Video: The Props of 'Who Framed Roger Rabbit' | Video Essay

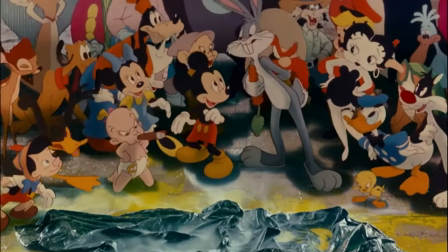[0:00]
In 1988, Robert Zemeckis released a film about cartoon characters, but this was not a light-hearted children's film like those seen of the time.
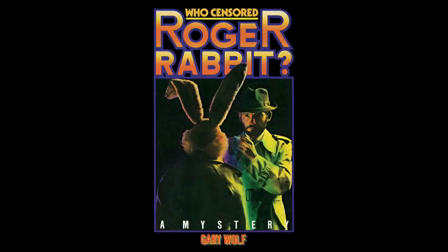[0:07]
This was a story of murder, adapted from Gary K. Wolfe's book Who Censored Roger Rabbit.
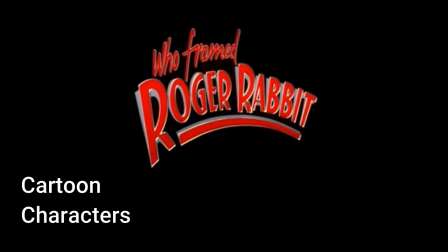[0:12]
Who Framed Roger Rabbit is set in a world where cartoon characters, or toons, and human beings live side by side.
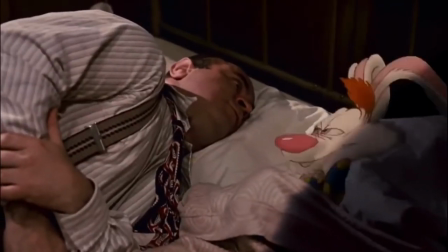[0:18]
The film follows a toon-hating detective who is roped into a murder case where he must prove the innocence of the cartoon superstar Roger Rabbit.
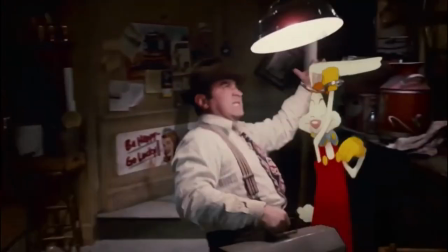[0:26]
The film employed a new style of living animation.
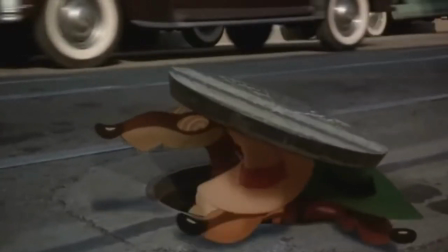[0:29]
This meant there were scenes where toons would interact with real-world items and live-action characters would interact with cartoon items.
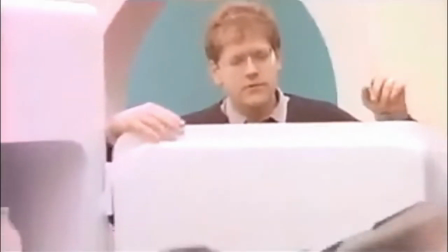[0:37]
The filmmakers employed advanced techniques and special effects that created the illusion of such interactions.
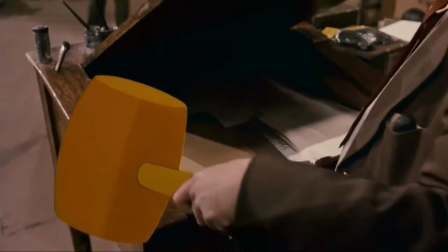[0:43]
I believe that props were a major part of Who Framed Roger Rabbit's mise-en-scène and arguably created some of the most iconic cinematic moments in the film.
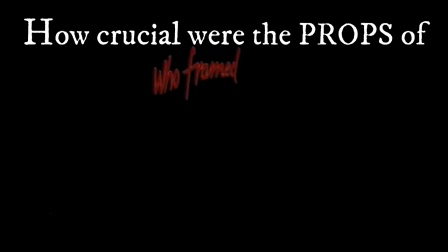[0:51]
So, today I will be discussing how crucial were the props of Who Framed Roger Rabbit in bringing cartoons into the real world.
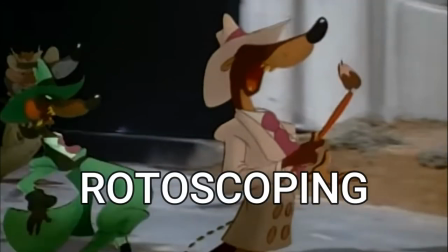[0:58]
Putting the toons into the film involved a painstaking rotoscoping process, animating the characters and overlaying them on the live action footage.
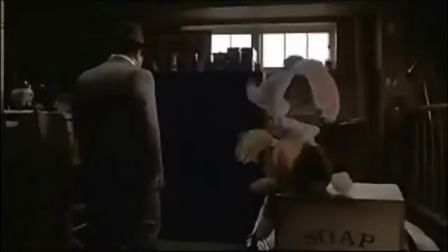[1:07]
But simply drawing a character into a scene would not provide the look that would make the audience believe they were in the shot with an actor. Interaction is the key.
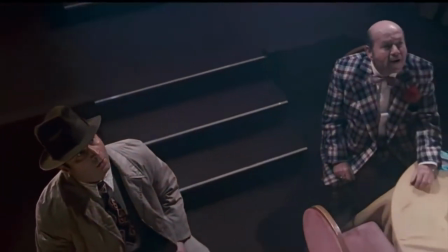[1:16]
At the beginning of the film, Bob Hoskins' character Eddie Valiant, a private detective, is hired to dig up dirt on Roger Rabbit's wife, Jessica Rabbit.
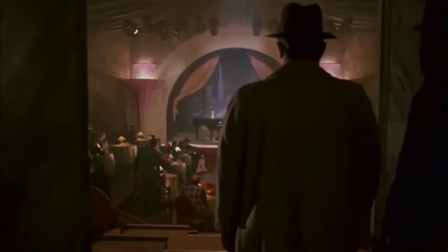[1:23]
To do so, he visits a private club where Jessica sings, the Ink and Paint Club.
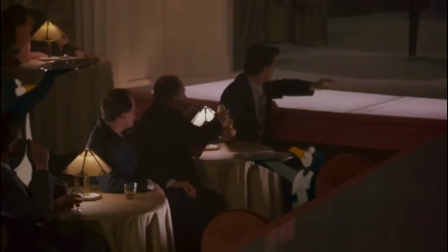[1:27]
Inside the club, we meet their several toon employees, including 2 cartoon ducks playing piano.
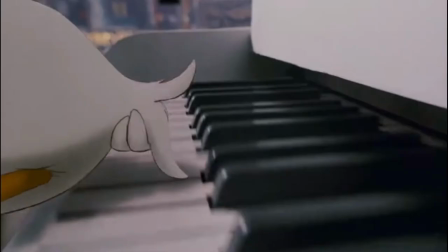[1:34]
Donald and Daffy Duck's dueling pianos incorporated a mixture of puppeteering and mechanical devices to show the pair's cartoon antics.
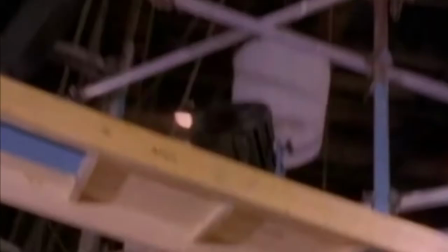[1:42]
The pianos included a mechanism enabling the piano keys to move by themselves, and the stalls were puppeteered by strings to show the intense playing of the 2 ducks.
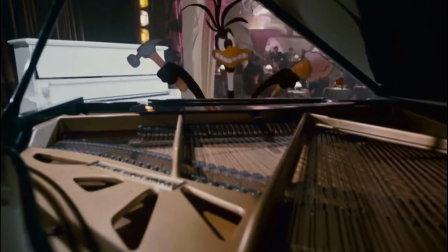[1:51]
To convince the audience that cartoons existed in the real world, they needed to see them interacting with real objects and the objects reacting to them.
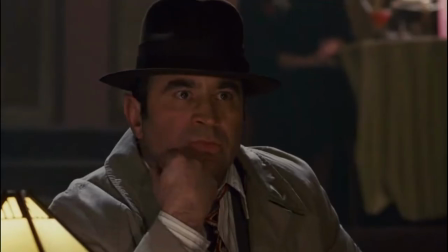[1:59]
So when in the script a cartoon duck fires a cannonball through a piano, the results of this would need to happen on set.
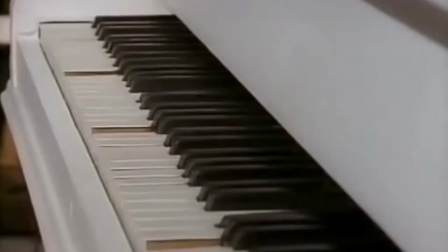[2:05]
The physical effects department designed numerous rigs and employed several practical effects techniques,
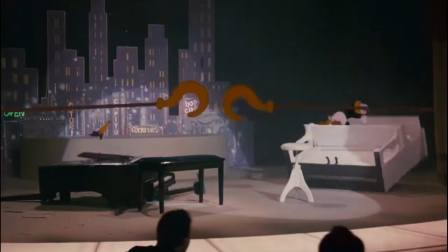[2:11]
all to create the realism of Donald and Daffy interacting with the pianos.
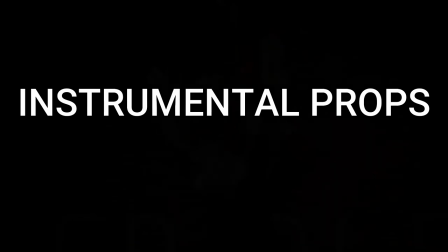[2:15]
Now narratively, these props were used instrumentally, that being those objects displayed and used according to their common function.
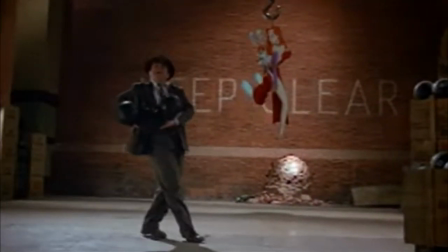[2:22]
But due to the caricature subject of the film, this was not the only way props were physically utilized.
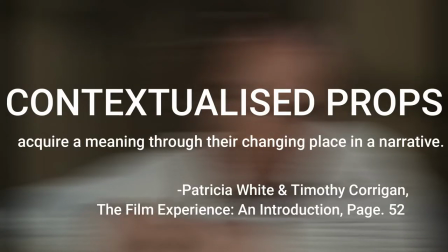[2:28]
Contextualized props, for example, acquire meaning through their changing place in a narrative. This is how Roger's love letter was used.
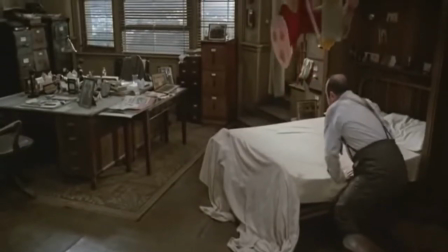[2:35]
We first see this prop when Roger visits Valiant after the murder of Marvin Acme, the owner of Toontown and the Acme factory,
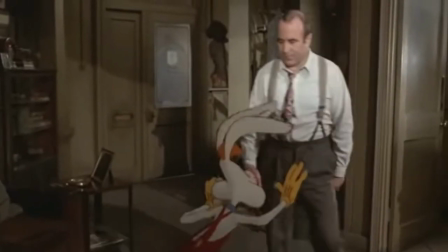[2:41]
but at this time we are led to believe it is a blank piece of paper which Roger wrote a love letter to his wife on.
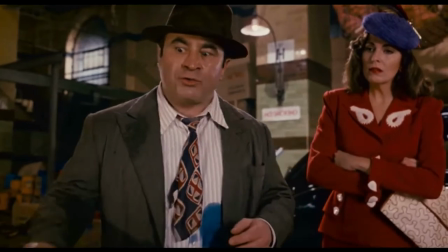[2:47]
But at the end of the film, it is revealed to be the missing will of Marvin Acme,
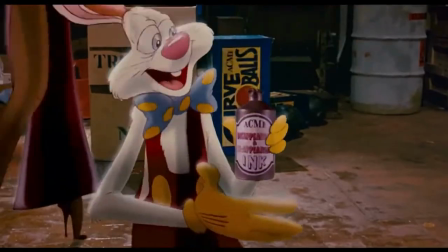[2:52]
with Acme's disappearing, reappearing ink, something we were introduced to in the Ink and Paint Club.
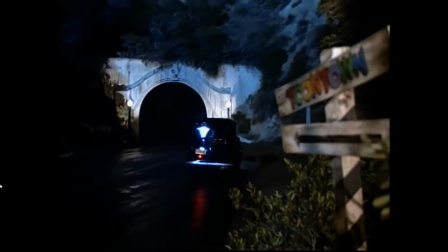[2:57]
Without the will, which was said to leave Toontown to the Toons, the property would be sold to the highest bidder.
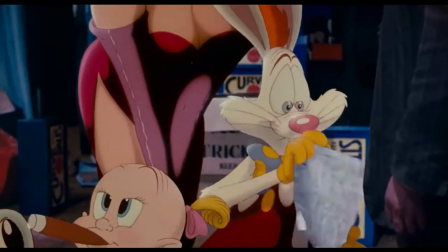[3:02]
This is a literal change in the prop's purpose, where it was once considered a throwaway gag,
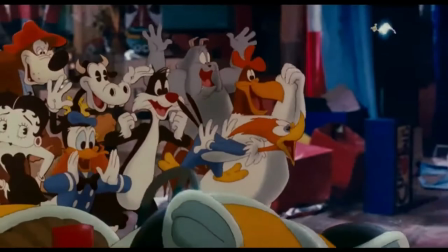[3:07]
later to be revealed as a major plot device to the narrative. Now, physical props being used to reveal major points in the narrative is a common trend in this film.
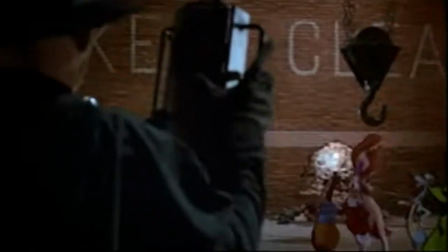[3:16]
Practical effects are utilized in the final scenes of Who Framed Roger Rabbit to completely change the audience's perception of a character.
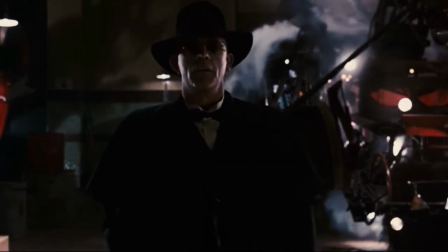[3:23]
The final scene sees Eddie Valiant facing off against Judge Doom, played by Christopher Lloyd.
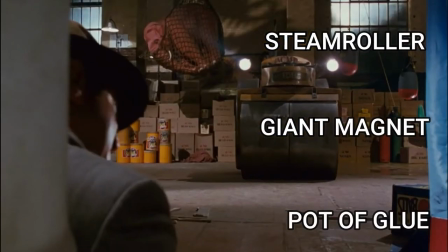[3:28]
After a close call with a steamroller, a giant magnet, and a pot of glue, it is Judge Doom that gets crushed by the steamroller.
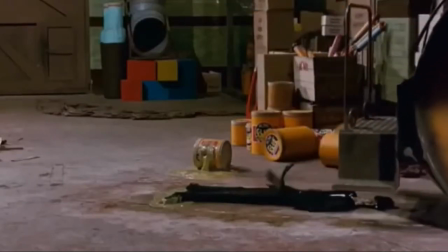[3:35]
But it's not the end. As the roller moves off of the judge's flattened body, he stands up, his body comically limp.
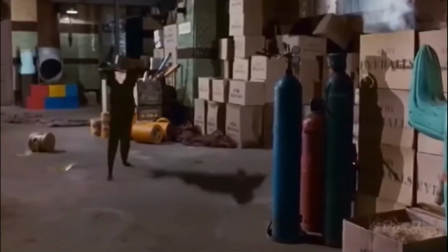[3:41]
The judge reinflates himself by breathing in a tank of gas. The viewer sees him do this through practical effects.
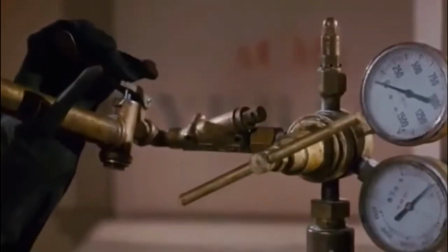[3:47]
A puppet of the judge's hand wraps around the handle of the canister.
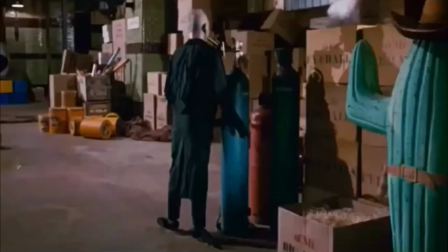[3:51]
A latex balloon shaped like the head of Christopher Lloyd inflates, and false feet shape back in place.
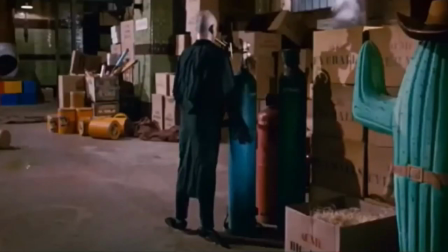[3:57]
These effects show a very toon-like motif, a very inhuman thing to do.
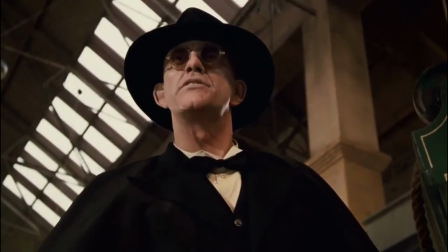[4:01]
It breaks the audience's perception of the judge, who has previously appeared human, but is revealed instead to be a red-eyed toon in a rubber mask.
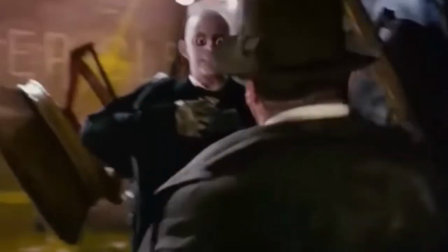[4:09]
Where previously we saw toons merely existing in the real world, this is an example of a toon embracing and hoodwinking the real world. It disturbs the thought process of the viewer. Of course, cartoons cannot exist in the real world.
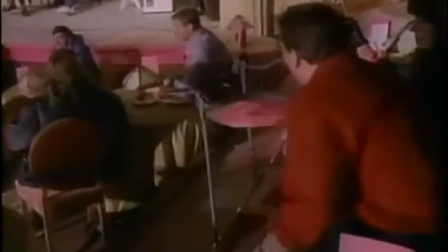[4:22]
However, the way certain practical effects are utilized create the illusion that these characters can exist.
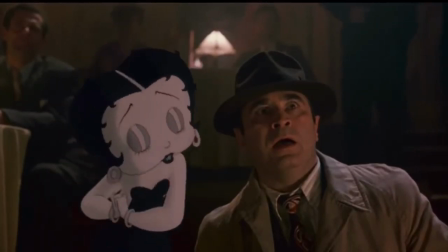[4:28]
By showing how they interact with the real world, suspends our disbelief.
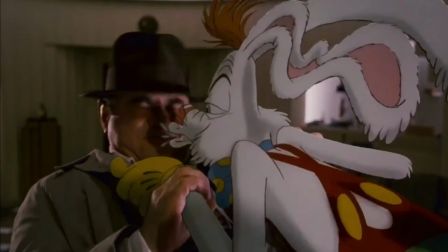[4:33]
The use of props in this film was carefully planned for each specific moment to gain a specific response from the audience.
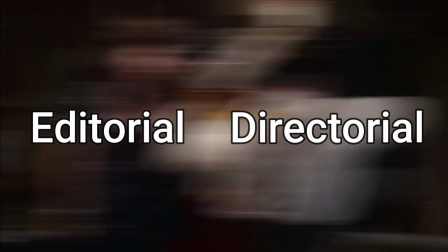[4:39]
When considering the editorial and directorial decisions to use these interactive cartoon
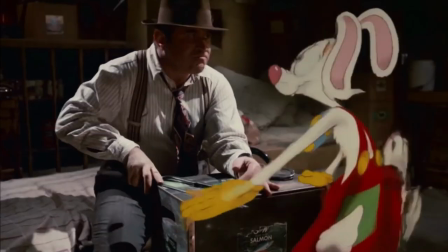[4:45]
real-world devices in this particularly successful film, a short piece of dialogue sums up the reason for its effectiveness.
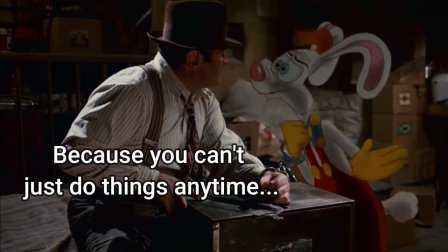[4:53] Because you can't just do things at any time. Only when it was funny. your sense of humor?